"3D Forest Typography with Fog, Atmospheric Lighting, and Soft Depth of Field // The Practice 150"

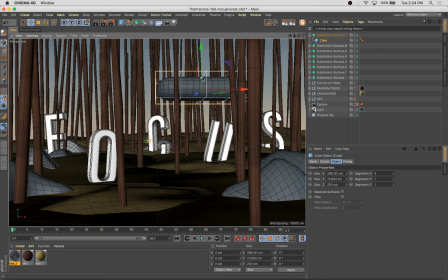[48:59]
I think that's going to do pretty well. Should add another. No. Let's go with one.
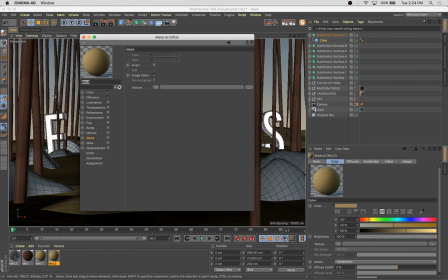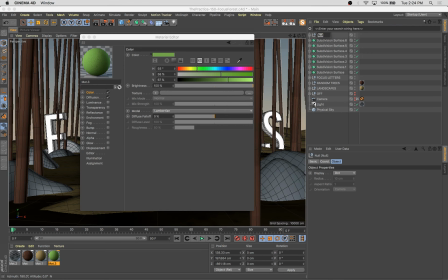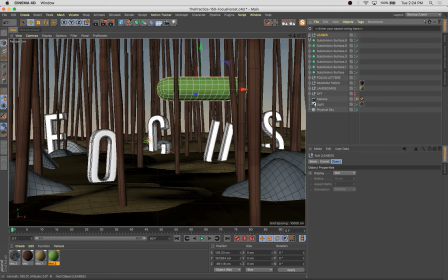[49:27]
Leaves. I'm leaving it. I'm leaving it. This is where we can start, creating additional foreground and background elements that are going to kind of frame out the composition,
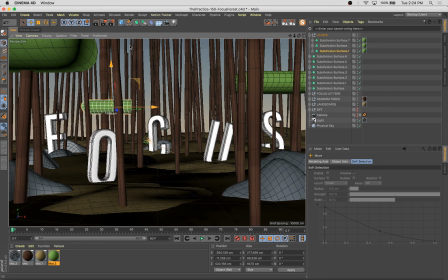[49:46]
hide certain bits of trees, show certain bits of trees, and we can really use these to really start defining our composition. This is one of the fun bits.
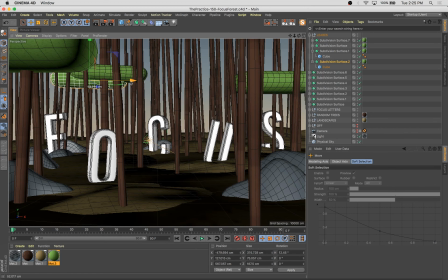It's also going to give us a good deal of additional shadowing, which is going to be helpful.
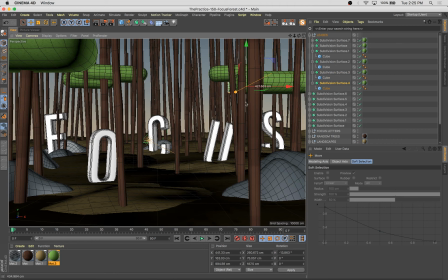I can start creating depth. You see here, I'm choosing which bits overlap and are covering the tree trunks.
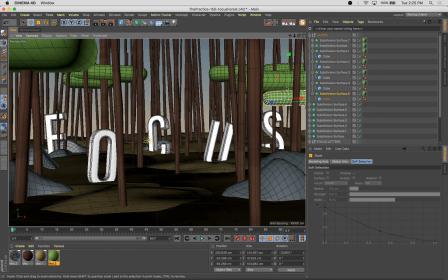[50:43]
So they're also going to serve to catch a bunch of shadows, add a bunch of detail. Let's just take a peek at what we've got here.
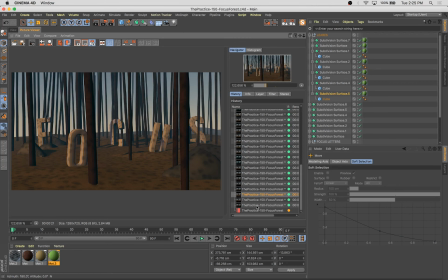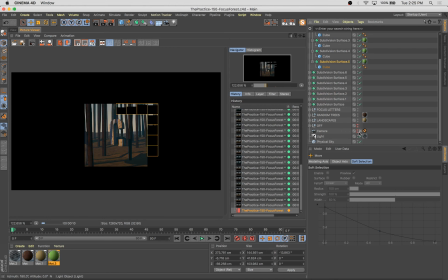[50:57]
Everything looks a little bit too polka dotty. I'm gonna change the clipping on this noise.
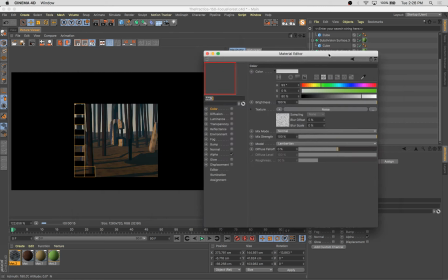[51:03]
Just get less of it overall.
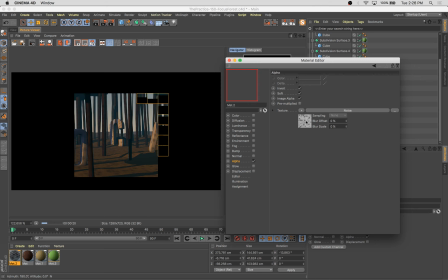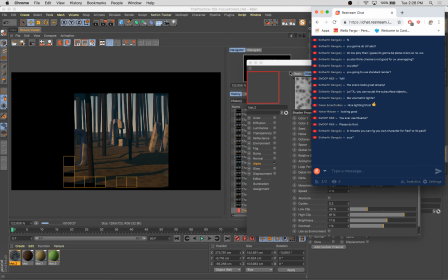[51:14]
It is slowly updating, chugging along here. So
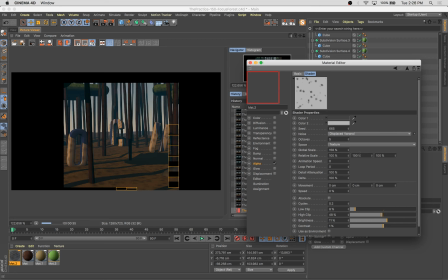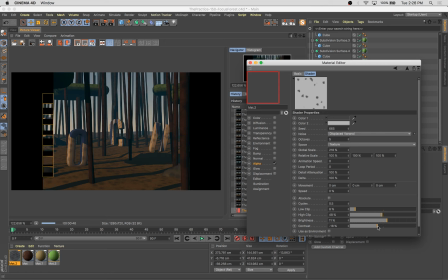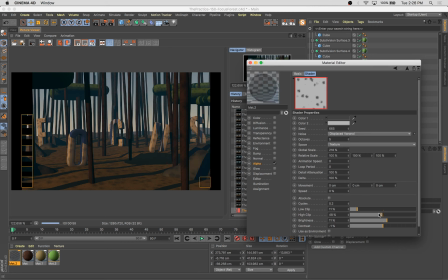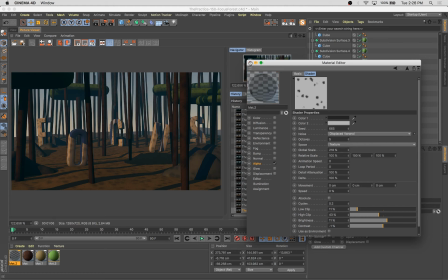bit more contrast there. I think that's going to work out a little better.
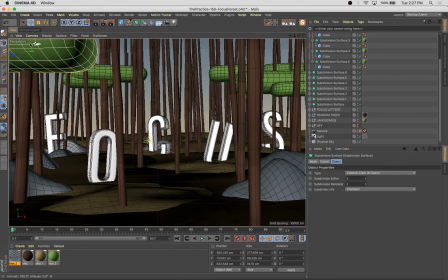[52:12]
See, now we've got this guy, he's pretty dark in the foreground, catching a lot of shadow. Maybe we can scale one down. Have this guy catch a little bit of a highlight.
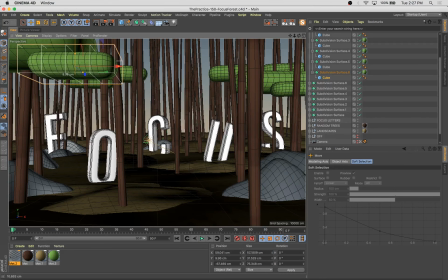[52:31]
I do hope.